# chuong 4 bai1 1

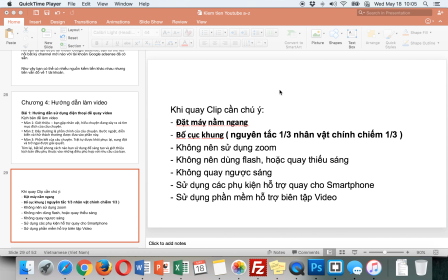(0:00)
Trong quá trình chúng ta tiến hành làm clip bằng điện thoại thì các bạn chú ý một số vấn đề sau Đầu tiên là nhớ là đặt máy nằm ngang nhé Đặt máy nằm ngang này để chúng ta có thể quay Full HD
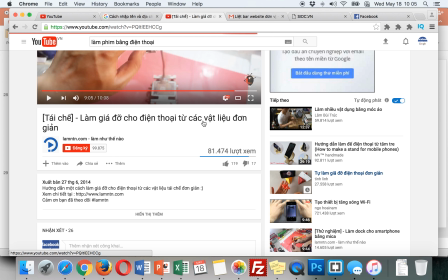(0:12)
Nhiều bạn thì lại tiến hành đặt máy cầm máy dọc Thì như vậy là khi chúng ta tiến hành là cầm bằng máy dọc đấy Thì up video lên đây các bạn nhìn thấy đây là máy dọc này
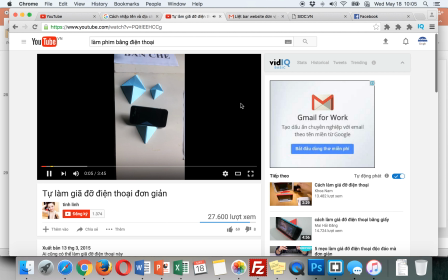(0:21)
Và nó sẽ bị đen 2 bên Và cái này lý nhất là làm cho cái việc triển khai của các bạn khá là xấu Chúng ta cần phải làm sao cho là Chiếc điện thoại phải quay ngang
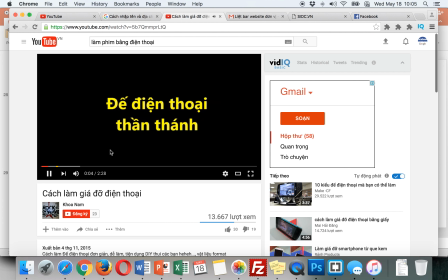(0:31)
Để có thể là gì Để có thể khun được hết màn hình Và người nhìn người ta cũng có cảm giác là Để nhìn đầy đủ hơn Hi xin chào các bạn
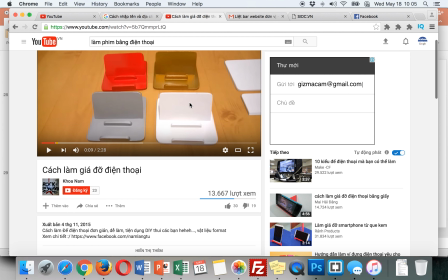(0:41)
Có rất nhiều người đã quay bằng điện thoại này Và kiếm tiền bằng cách tạo cái video này
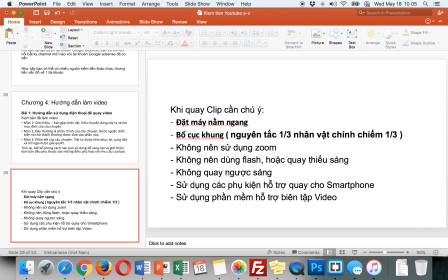(0:47)
Nguyên tắc tiếp theo là 4 cục khung Nguyên tắc 1 phần 3 là nhân vật chính Chiếm 1 phần 3 màn hình
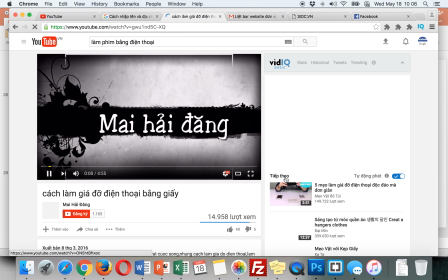(0:54)
Chúng ta không để sao cho là Toàn bộ các cái phần hình ảnh đã chiếm một clip qua lớn mà các
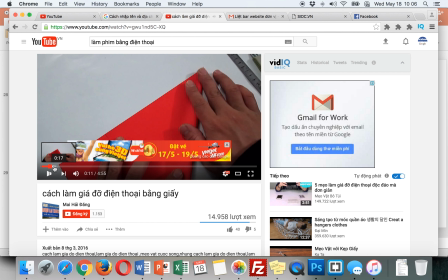(1:00)
bạn nên xác định là ảnh chính nhân vật chính chúng ta chỉ chiếm một phần 3 để cho ra
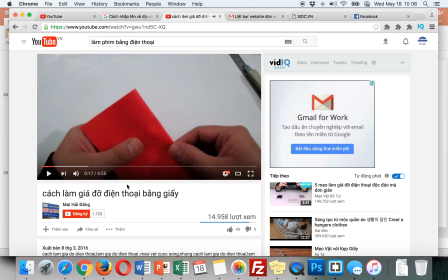(1:07)
một chút để tạo ra góc nhìn tốt cho người xem vì nếu chúng ta đặt quá sát thì như vậy là người xem người ta có cảm giác là bị tức mắt
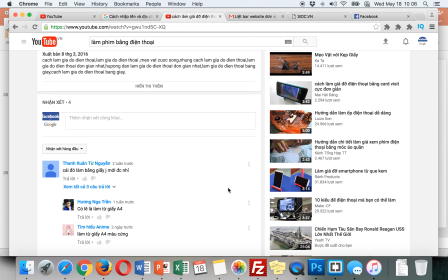(1:15)
nên cố gắng giữ được nguyên tắc là một phần 3 của màn hình
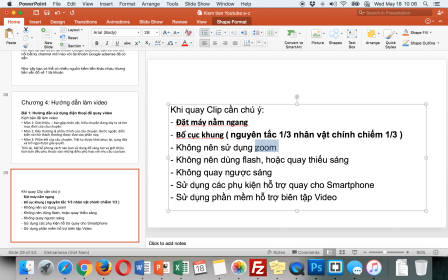(1:20)
không nên sử dụng zoom tức là các bạn không nên zoom to ra mà cố gắng đặt trong khoảng cách vừa phải và lấy được nét trong thiết bị di động không dùng flash hoặc là quay thiêu sáng
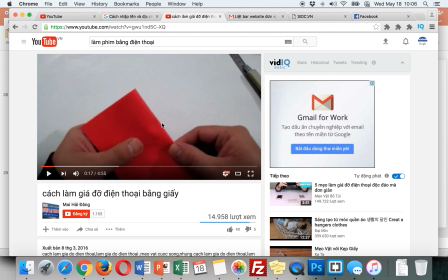(1:29)
Tại vì là, ví dụ đây là một hình thức quay thiếu sáng này Làm cho video clip rất là xấu Và nếu chúng ta quay đủ sáng Các bạn hãy nhìn thấy một clip quay đủ sáng này
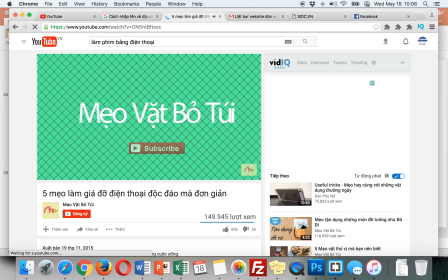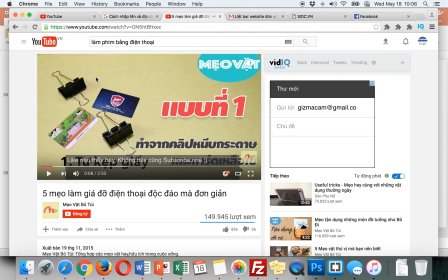(1:46)
Các bạn có thể nhìn thấy rõ ràng là toàn bộ thông tin Hình ảnh chính là nằm ở 1 phần 3 màn hình đây Họ để rất là chuẩn
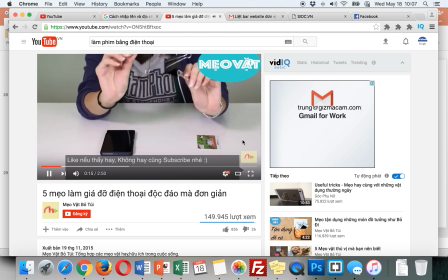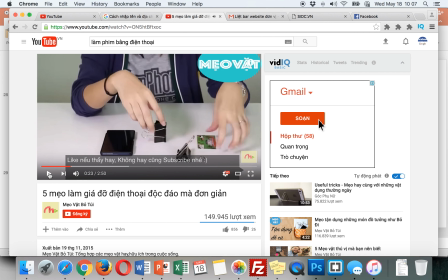(2:02)
Đây là quay đủ sáng cho nên là hình ảnh không và nét Nó sẽ không bị có cái cảm giác là
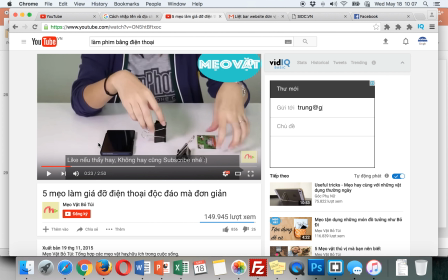(2:09)
Có các phần nghĩa ở trên màn hình hay chúng ta dùng thuật ngữ trong tiếng Anh là Noi sẽ tạo ra những cái đội nhữ trên mềm hình và nhìn hình nó không được nét
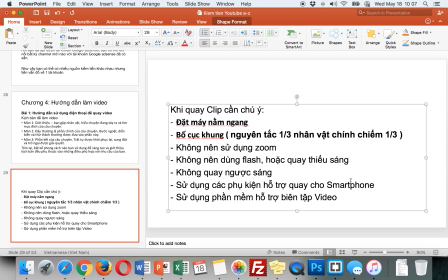(2:20)
Không nên quay ngược sáng Chúng ta sử dụng các phụ kiện hỗ trợ quay và sử dụng phần mềm để hỗ trợ biên tập video
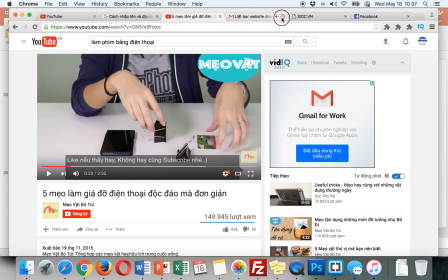(2:27)
Ví dụ như là chúng ta thấy là các phụ kiện Khi các bạn sử dụng các phụ kiện quay thì chúng ta nhìn thấy là gì? Là chúng ta có thể rảnh tay và video nó sẽ rất là cân Nó sẽ không bị một vấn đề là lúc chúng ta cầm điện thoại Di chuyển lên di chuyển xuống Và làm cho cái hình ảnh nó cứ bị di chuyển Và làm cho mắt này xem nó khó
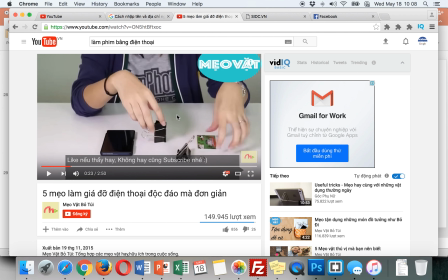(2:48)
Ở Việt Nam thì các bạn có thể mua cái chân quay này Hoặc là làm cái giã đỡ Cái này chúng ta có thể cố gắng làm thêm một số giã đỡ Để có thể quay được và cố định cái thiết bị
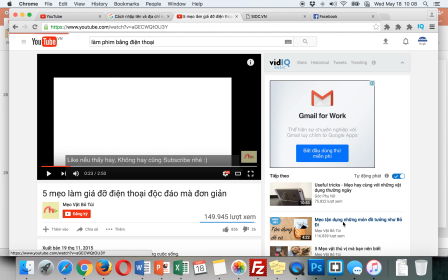(2:58)
Và sử dụng các cái phần mềm Để làm edit Tức là các bạn có thể cho thêm chữ Để các bạn có thể ủng hộ
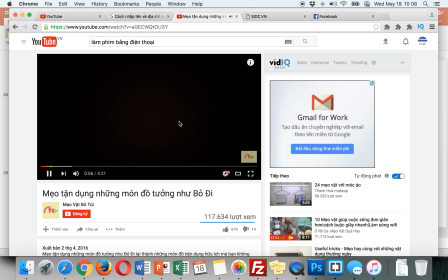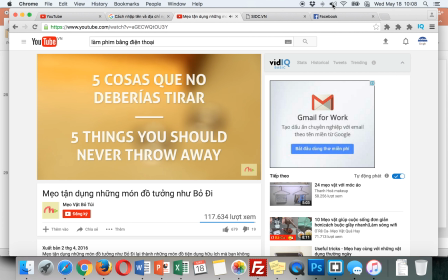(3:14)
Thì những cái hiệu ứng này thì Với rất nhiều phần mềm Hỗ trợ các bạn làm được rất là tốt
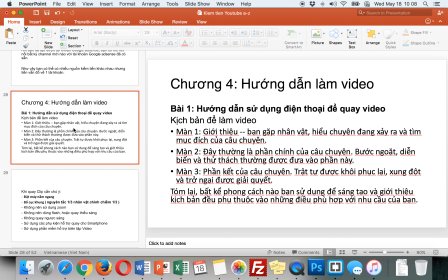(3:19)
Như vậy nói tóm lại Là việc chúng ta tiến hành làm video clip bằng điện thoại Đây là một cách thức tuyệt vời Để các bạn có thể sáng tạo nội dung Và chúng ta có thể sản xuất được nội dung không bị phạt của Google Nếu các bạn thấy là trước kia Để kiếm được một chiếc điện thoại Hay là kiếm một chiếc máy quay Xịn để làm video để quá khó khăn Thì giờ không còn khó khăn nữa